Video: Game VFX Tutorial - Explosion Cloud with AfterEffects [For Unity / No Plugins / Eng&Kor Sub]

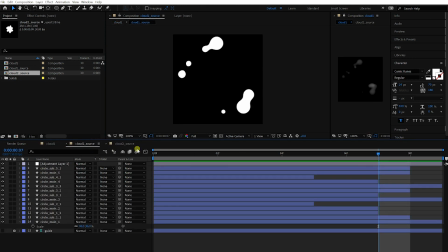As I said before, there are no rules, so just follow your sense of creativity. I just want to make it look like a cloud, not liquid.
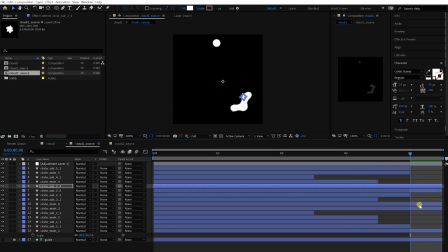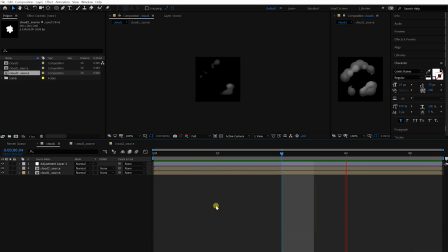Okay, it's better. Let's animate the colors.
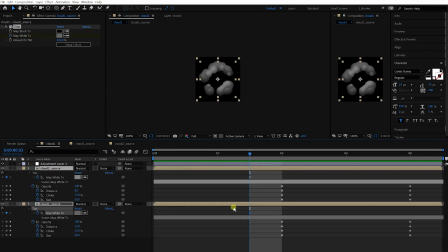Activate both properties and press U to open up all activated properties.
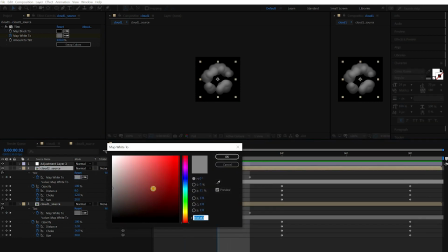I'm gonna change its color to make it look like explosion cloud. So it starts from very bright yellow color, turns to red, and turns to gray at the end.
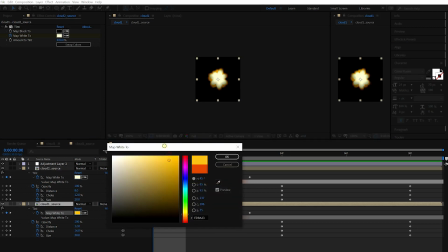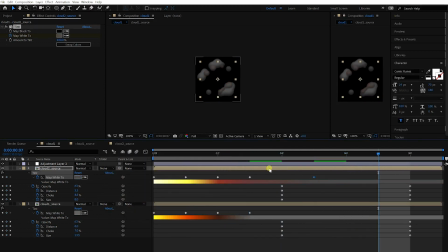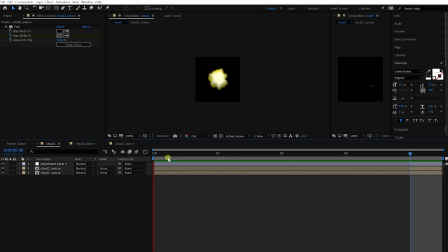Okay, not bad. Duplicate the Cloud 2 comp
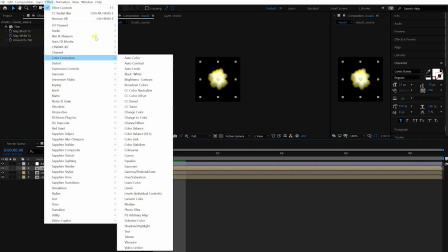and add a bit of blur.
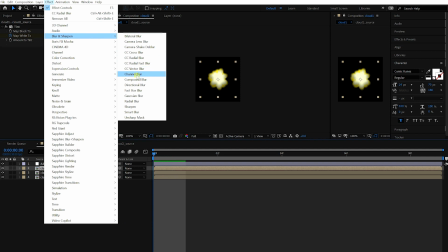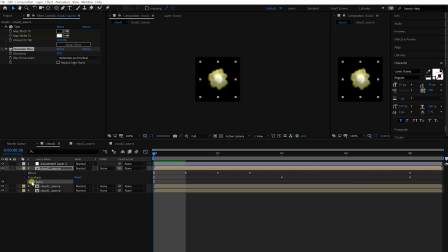Get rid of the inner shadow from this comp and change the blending mode to additive. Okay then, it looks like a glow. Press T to open up the opacity property
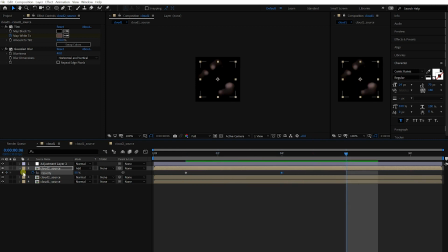and make it disappear very quickly. Okay, nice. Just adjust a small detail.
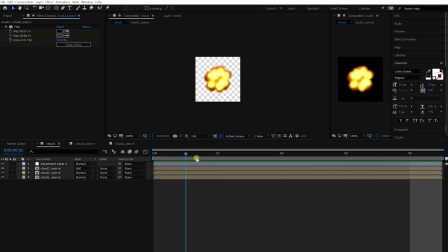By clicking this icon, you can change the background setting. Now you can check the transparent part.
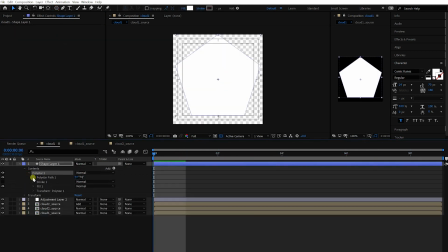It's almost done. Let's add an impactful flash at the beginning.
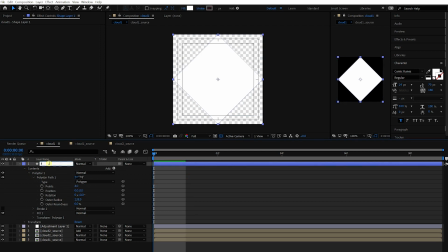Add a diamond shape.
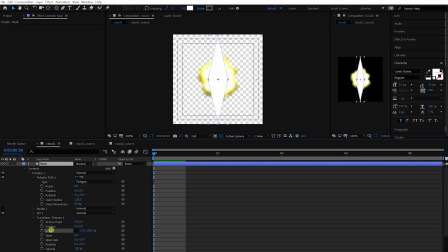Change its size like this. Rotate it.
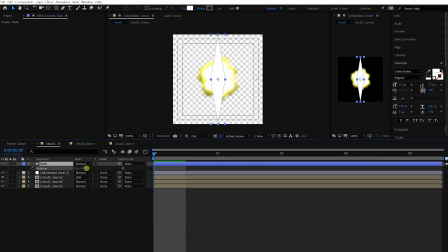Duplicate it. and make them cross each other. Just avoid making it symmetrical.
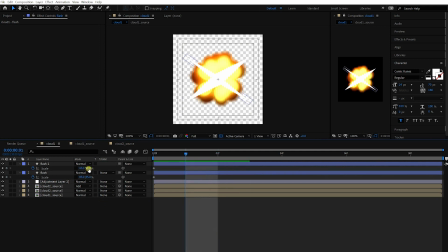It'll appear only for the first 2 frames, so make it smaller in the second frame. And press Alt bracket to cut the end.
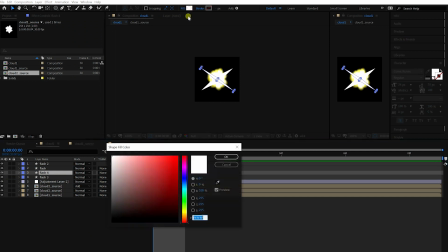Duplicate the flash layers, put them below, change its color and add a bit of blur.
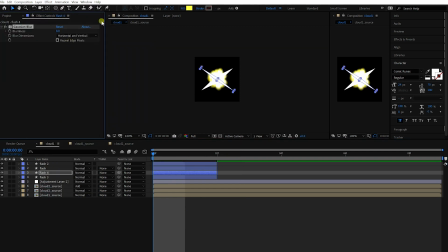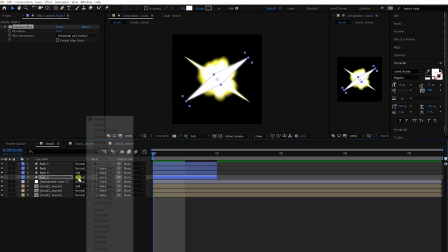Change the blending mode and make it slightly bigger.
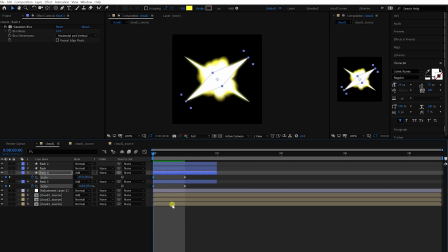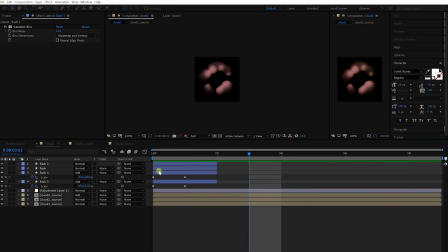Okay, nice. Finally, I'm gonna add some sparks on top of this.
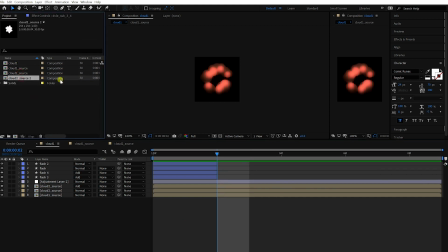Duplicate the Cloud 2 comp.
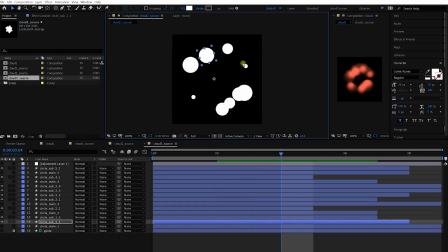And adjust the particles inside. Make them smaller.